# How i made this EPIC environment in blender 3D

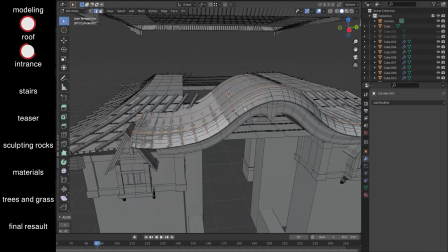[4:07]
I repeat the process of creating the lines for this part of the roof as well, to keep the same theme intact.
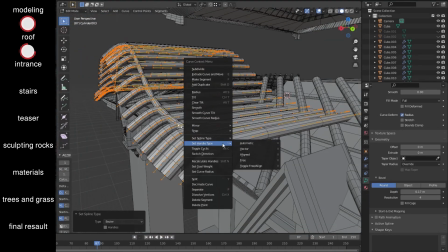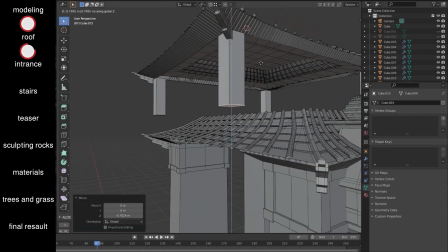[4:20]
I copied the roof to make another level of the building. I was afraid of it to look repetitive, but the offset made it fine.
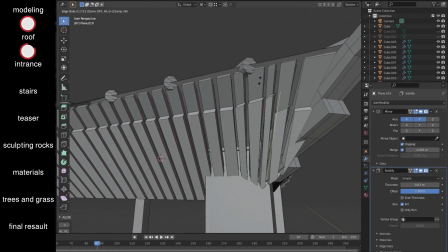[4:29]
Made another level to the wooden bars and added variety to the length of the bars to look more natural.
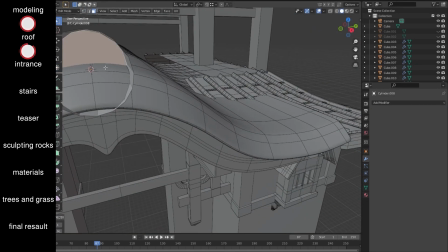[4:37]
I added another cylinder to shape the details on the top, then added some modifiers including solidify to get the desired look.
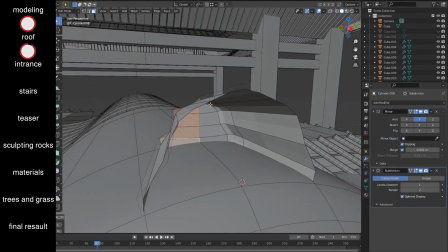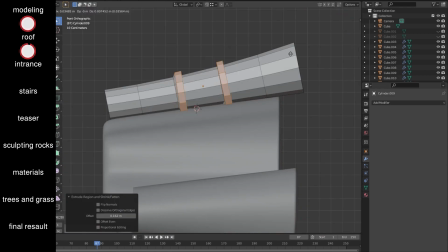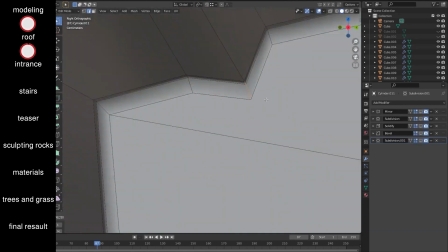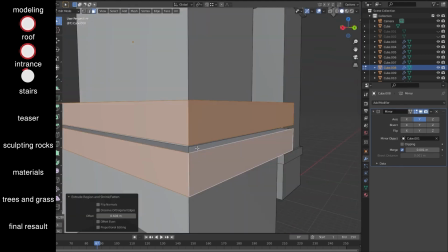[5:01]
I added some more simple details to the entrance. The stairs were actually very interesting to work on.
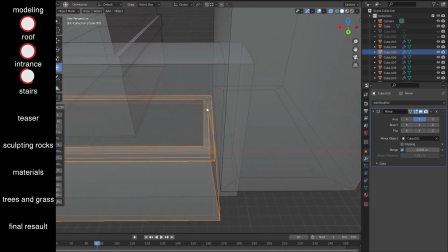[5:08]
I needed an easy way to do it. I didn't want to spend forever sculpting it, and I didn't want to use any pre-made assets.
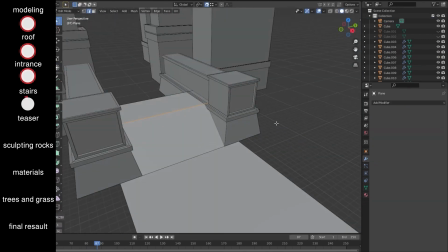[5:16]
So at first, at the entrance, I used bevel with a step profile, and it worked fine.
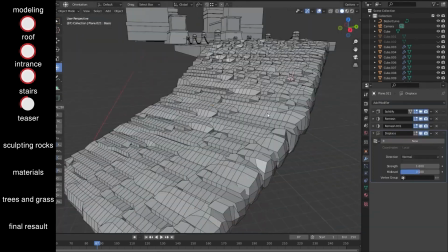[5:22]
But the rest of the stairs were a bit more complicated. So I used a combination of modifiers that worked like magic.
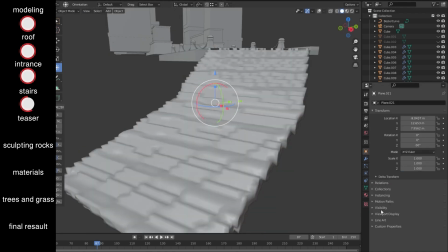[5:30]
I used solidify and a couple of remesh modifiers, one set to blocked and the other set to sharp.
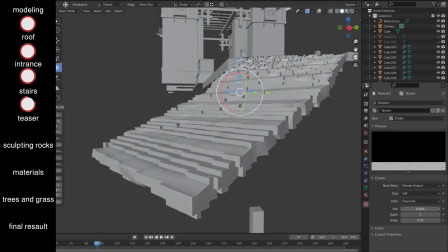[5:36]
Then I added displacement to it to add variety, but I kept the effect subtle.
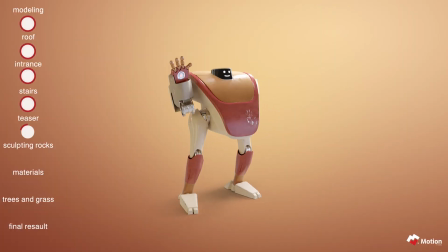[5:42]
If you're not very into environments and more into characters, make sure to subscribe,
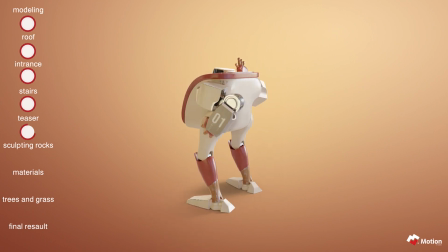[5:47]
because in the next video I'm gonna share with you the process of how I made this robot character.
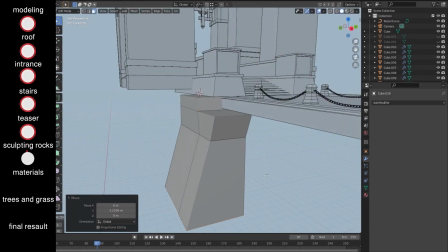[5:52]
For the rocks and the mountains, I knew that I have to sculpt them to make it look more appealing.
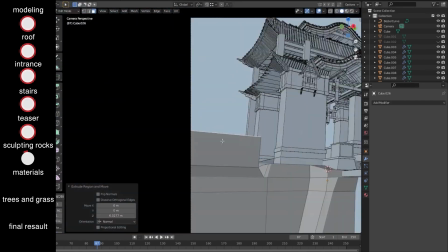[5:58]
No procedural way was gonna cut it in Blender at least. I started blocking the shape with normal modeling techniques.
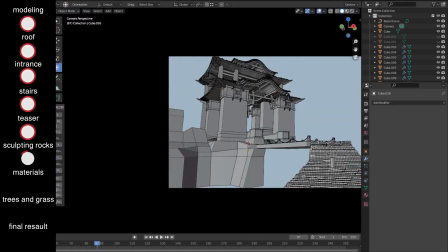[6:04]
At first I was nervous. I never sculpted rocks before. But it wasn't that hard.
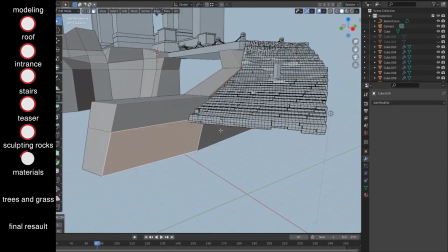[6:09]
There's no anatomy to learn or restrictions to make. Just add strokes the way you feel like it and hope for the good.
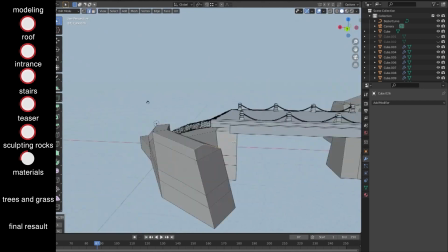[6:16]
And the very good advice would be to look at a lot of references. That will definitely help.
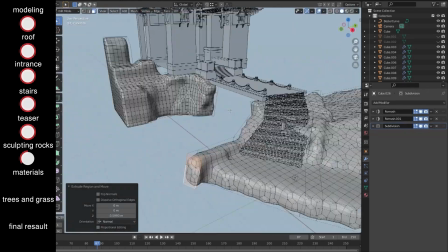[6:22]
I added some modifiers like remesh and subdivisions to add complicity to the mountains.
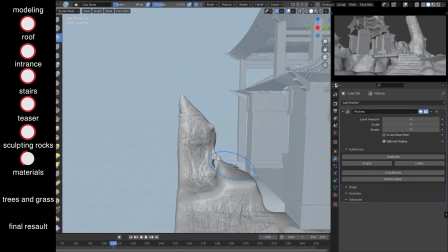[6:27]
I started experimenting with the brushes and found out that clay strips and draw sharp are really good for doing rocks.
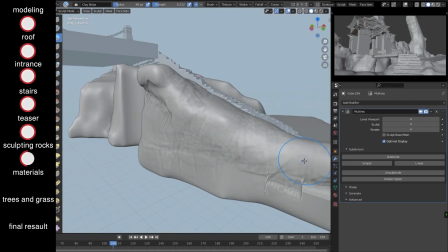[6:34]
I added multi-raise modifier and continued sculpting on it.
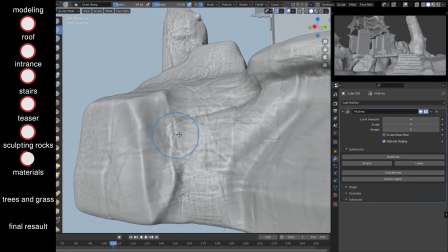[6:39]
Most of the small details was covered by the material and the rocks. But it was really fun working on, and I was really proud the way it turned out.
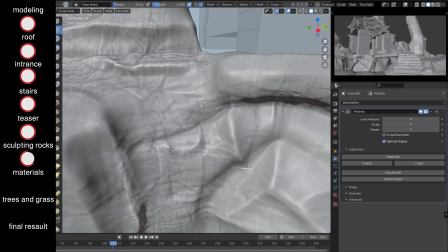[6:47]
That's the important part. The creation journey is what counts, not only the final rendered image.
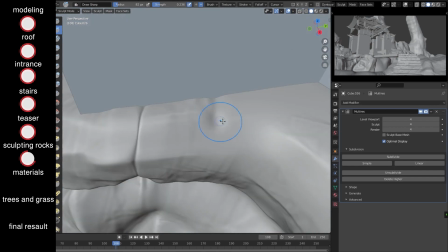[6:53]
Every project has a story, and a part of the story is hidden in the creation of it.
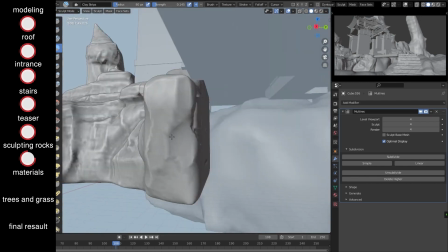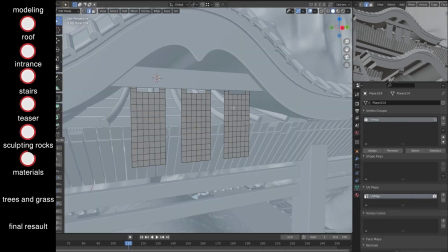[7:05]
I added some flags and animated them with some wind, to make the scene feel more alive.
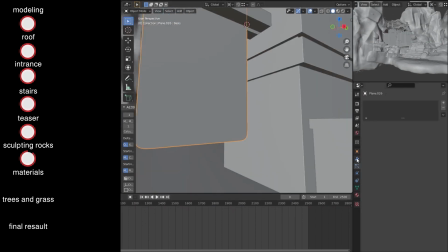[7:11]
And added some curtains that I made with a cloth plane and a collagen object.
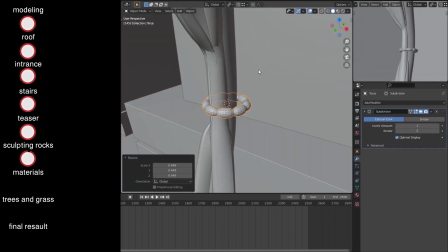[7:16]
I added some donuts as well, because every good Blender tutorial should have donuts.
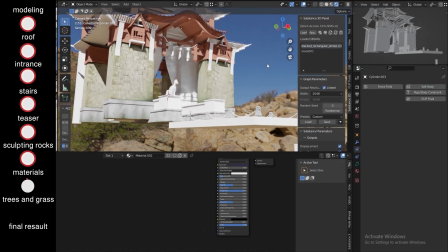[7:23]
For the materials, I added some colors to the roof and picked some PBR texture that I thought fits the scene.
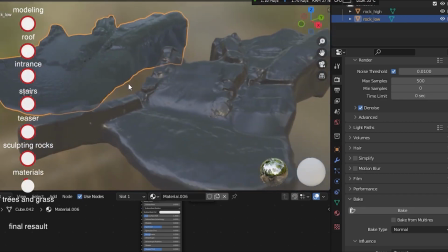[7:29]
The sculpted rocks was so high poly that I had to bake them to a normal map on a low poly model, because I don't want to run out of memory when I try to render it.
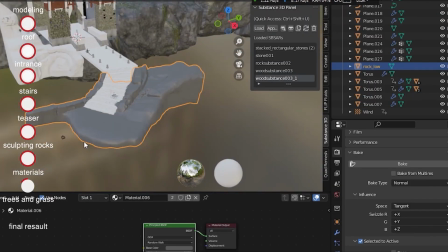[7:38]
After unwrapping and the baking, the two objects looked identical. Now I can work again on the materials and add details and style to it.
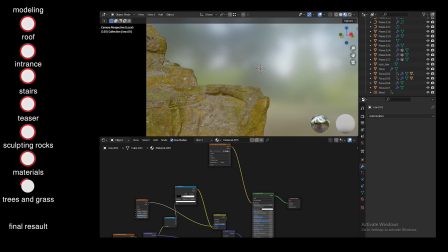[7:46]
I wasn't aiming for realism specifically, knowing that it will be time consuming to go after.
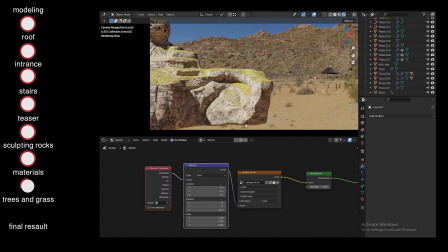[7:52]
I wanted the finished result to look peaceful and detailed, but yet somehow organized, and realism for me is more towards chaotic.
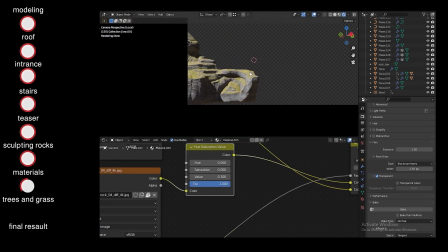[8:00]
So at first I separated Z channel to have a grass material on it, and color corrected both the grass and the rocks.